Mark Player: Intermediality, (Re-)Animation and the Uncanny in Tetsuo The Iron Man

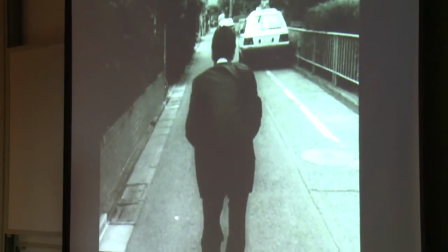A single frame is then taken of them. They move forward a little and repose, but crucially, the camera position is also moved and another single frame is then taken.
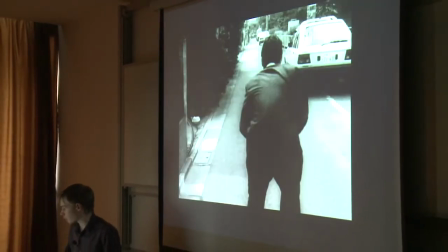The process is repeated over and over,
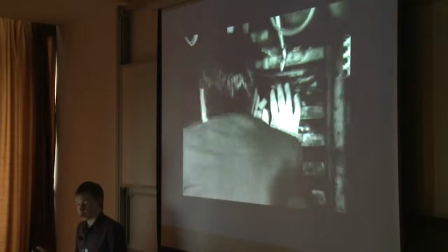resulting in the visual effect where the character appears to glide or surf along the surface of the road, with both the camera and audience along for the ride. It should be acknowledged that this method of animation would have just as likely been born from logistical necessity as it was from creative experimentation, as the filmmaking technologies required to achieve these effects professionally would have been way beyond Tsukamoto's initial investment of 5 million yen, which is around 42,000 euros in today's money. However, this do-it-yourself approach, the taking of still photographic frames and arranging them sequentially as a means of reanimating their subjects, yields an important side effect. Stephen T. Brown has noted that Tsukamoto's method of live-action stop-motion hybridity produces an effect of the uncanny by blurring the boundaries between the animate and inanimate. In Death 24 Times a Second, Laura Mulvey ruminates on the photograph's role both as mechanised imprint that preserves life after death and its innate ability to conflate the two. It is at this moment, according to Mulvey, that a sense of the uncanny presents itself, with Mulvey describing the phenomena as often experienced as a collapse of rationality and as a property of the human mind and its uncertainties. So unlike the more expressive movements in McLaren's animations, Tsukamoto's method of pixelation in many instances results in the actors barely moving beyond set poses, appearing stilted and tableau-like.
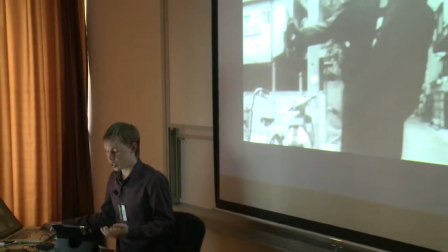Minor fluctuations of said positions notwithstanding, these sequences are orchestrated so that their live, animate subjects appear as inanimate as possible.
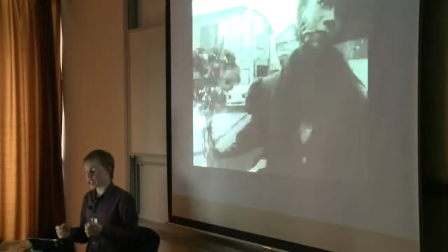As such, these sequences represent a tactile, production-centric extension to the film's central theme of flesh merging with metal.
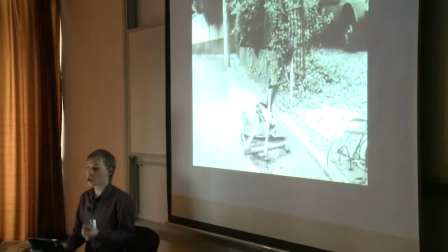A specificity between animate and inanimate, organic and inorganic, living and non-living,
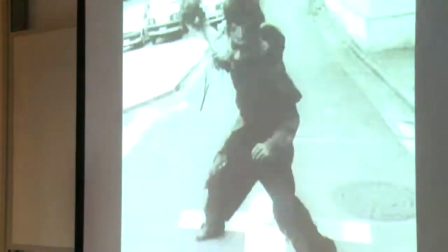and perhaps even form and content are continually challenged and blurred as human bodies are turned rigid and metal materials are rendered pliant and flexible.
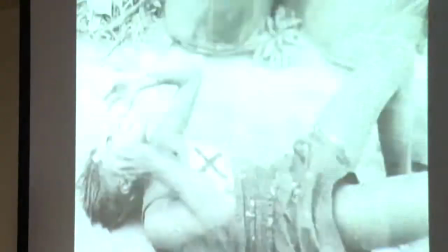The rapidly changing non-fixed camera of these particular sequences also creates a further subversion between subject and environment,
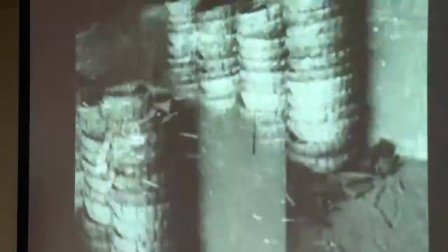as the actors often find themselves confined to a particular spot within the frame, while the surrounding urban and industrial space,
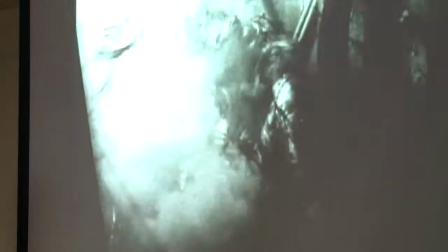consisting of buildings, lampposts, fences, etc., competes for the eye's attention as it appears more alive than the human subjects of a given shot.
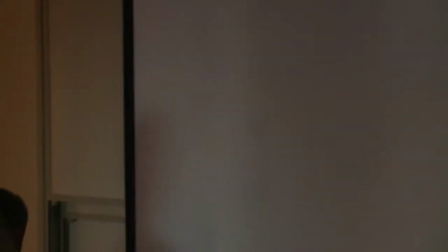This stands in sharp contrast to mainstream usage of stop-motion animation, which during the 1980s was still the preferred method for filmmakers intending to bring non-living or fantastical characters to life. And various techniques were pioneered in order to deliver a sense of realism in the way that these subjects moved. Films such as RoboCop, which is cited earlier by Conrich as a point of comparison in critics' reviews of Tetsuo,
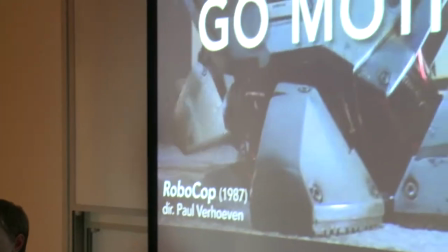used a technique known as go motion to animate the imposing, malfunctioning enforcement droid Ed 209.
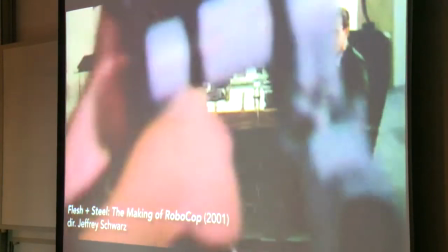Developed by visual effects artists Phil Tippett and John Berg, go motion has been described as a technique to reduce the problem of strobing,
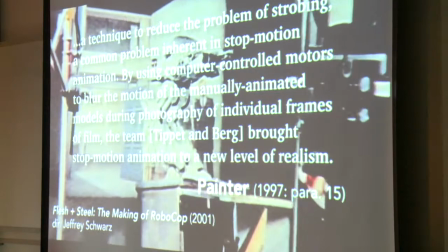a common problem inherent in stop-motion animation,
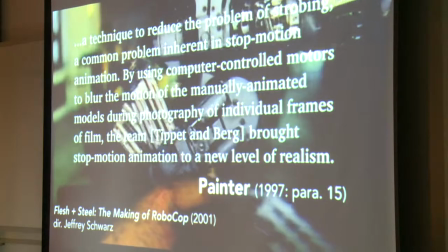by using computer-controlled motors to blur the motion of the manually animated models during photography of individual frames in film.
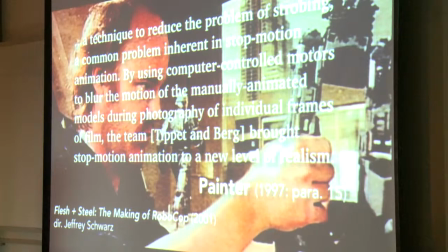Tippett and Berg brought stop-motion animation to a new level of realism.
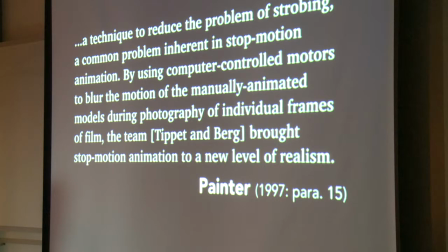So the purpose of the motion blur during the photographing of a frame then was to generate the appearance of natural fluidity by effectively creating movement between movement.
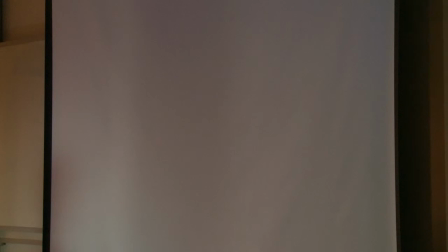Tetsuo, by contrast, makes absolutely no attempt to create believable motion,
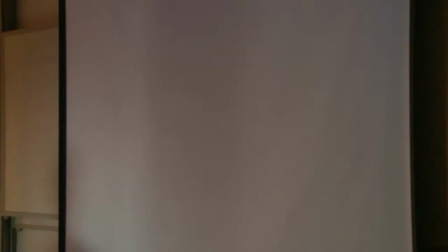seeming more content to play with cinema's mechanistic division of human movement into hidden micro-gestures lasting a 24th of a second each, and making said gestures plainly visible to the viewer. So rather than the North American genre films mentioned by Conrich earlier, perhaps Tetsuo's intentions are better compared with some of the avant-garde film experiments taking place in Europe during the latter half of the 1980s.